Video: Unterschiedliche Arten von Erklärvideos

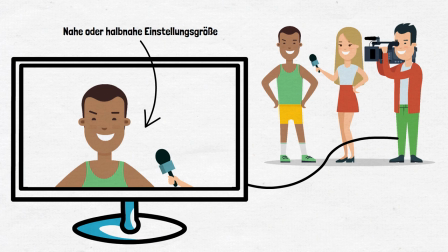Außerdem schaut die interviewte Person möglichst nicht direkt in die Kamera, sondern richtet den Blick auf die Person, die die Fragen stellt.
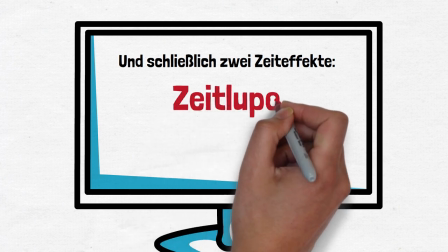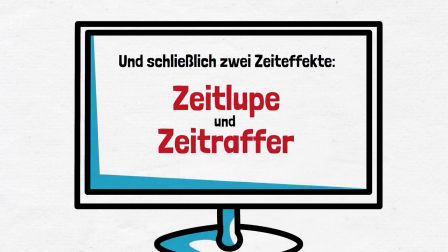Ein weiterer Effekt ist der Zeitraffer-Effekt.
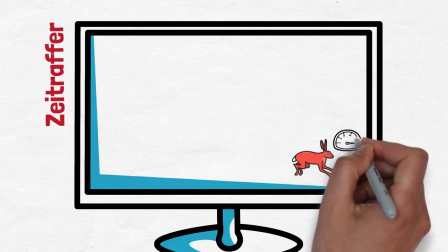Der Zeitraffer, englisch Timelapse, ist ein filmischer Effekt, bei der ein Motiv für eine sehr lange Zeit gefilmt wird.
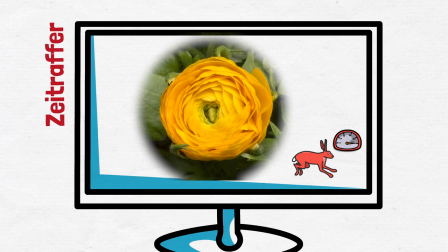Der Film wird im Anschluss zeitlich sehr stark gestaucht, wodurch die gefilmten Abläufe und Bewegungen im Gegenzug sehr stark beschleunigt werden.
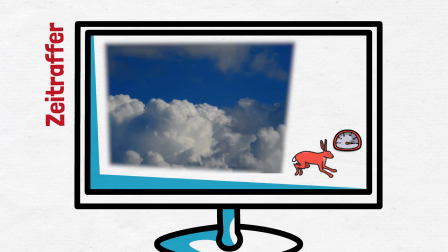Für einen ähnlichen Effekt kann auch eine Fotokamera verwendet werden, die in bestimmten Abständen ein Foto schießt.
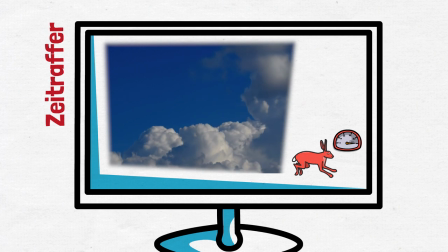Zeitrafferaufnahmen bieten sich vor allem bei Phänomenen an, die sehr langsam ablaufen und so vom Menschen nur sehr schwer wahrgenommen werden können, beispielsweise Gezeitenverläufe, Bewegungen von Pflanzen, Wetterphänomene oder auch Herstellungsprozesse.
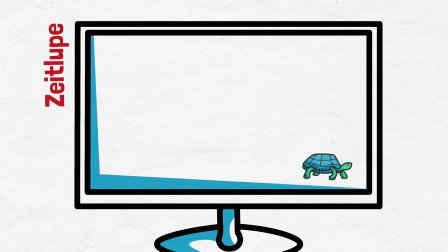Den gegenteiligen Effekt nennt man Zeitlupeneffekt.
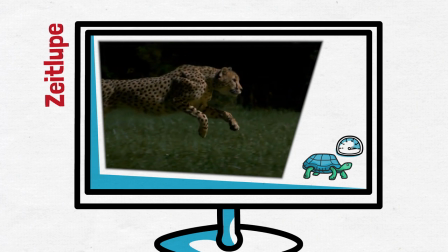Anders als der Zeitraffer verlangsamt der Zeitlupeneffekt, englisch Slow Motion oder kurz Slow Mo, Bewegungen und Abläufe sehr stark.
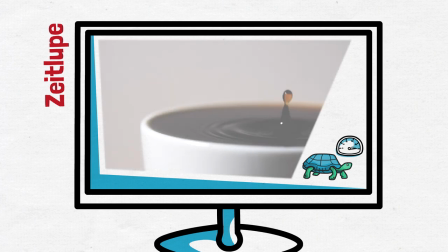Die Zeitlupe eignet sich dafür, Bewegungen und Abläufe sichtbar zu machen,
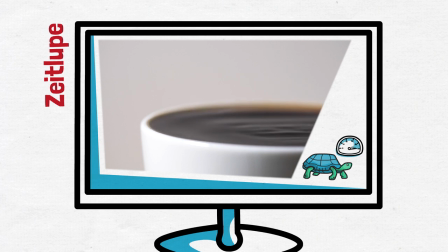die normalerweise zu schnell sind, um vom Menschen richtig wahrgenommen werden zu können. Um gute Zeitlupeneffekte zu ermöglichen, muss die Kamera oder das Smartphone in der Lage sein,
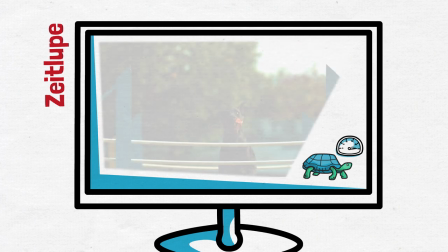Filmaufnahmen zu machen, bei denen eine hohe Anzahl an Bildern pro Sekunde aufgenommen wird.
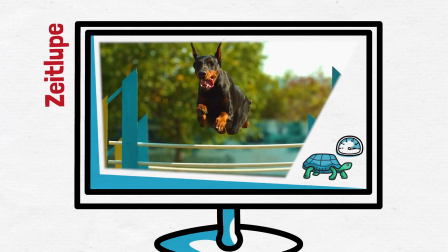Umso mehr Bilder die Kamera in einer Sekunde aufnehmen kann, umso besser und flüssiger können die Bewegungsabläufe verlangsamt dargestellt werden.
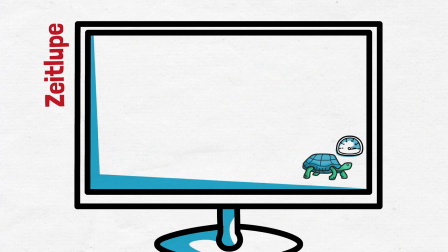Als Fazit lässt sich festhalten. Die unterschiedlichen vorgestellten Konzepte und Effekte können in
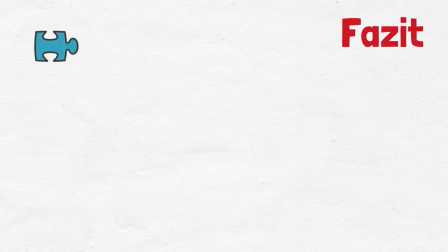Lehrvideos separat auftreten oder zumindest den Schwerpunkt eines Videos darstellen.
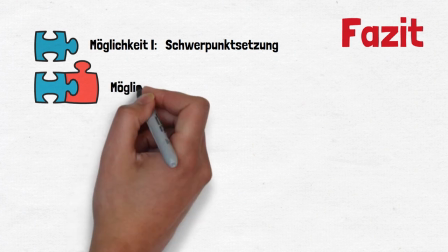Es können aber auch mehrere dieser Konzepte parallel in einem Video auftauchen, um das Video so abwechslungsreicher zu gestalten.
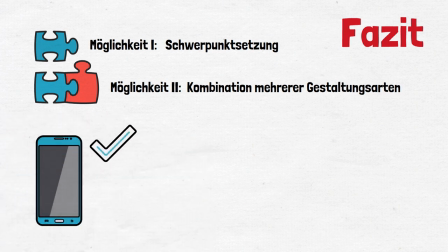Aktuelle Smartphones und Tablets sind mit unterschiedlichen vorinstallierten Apps ausgestattet, die einem ermöglichen,
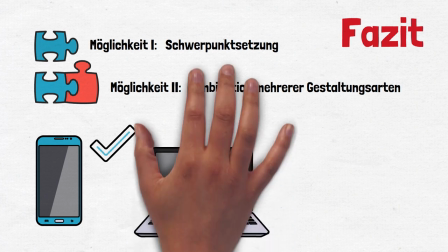Videos aufzunehmen und zu schneiden, ohne dass ein Computer für die Nachbearbeitung benötigt wird.
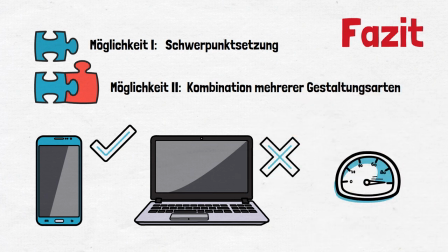Häufig verfügen die Kamera-Apps auch über einige der vorgestellten Funktionen, wie zum Beispiel den Zeitraffer oder den Zeitlupen-Effekt. Auf aktuellen Computern und Tablets gibt es häufig auch die Funktionen, ohne zusätzliche Software einen Screencast als Video aufzuzeichnen.
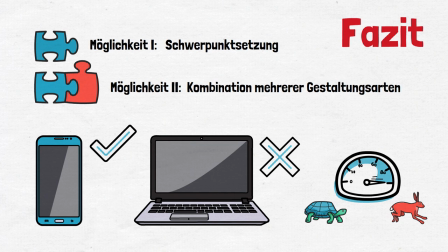Zusätzlich lassen sich aber auch spezielle Apps installieren, beispielsweise für ein Stop-Motion-Video oder die Videonachbearbeitung.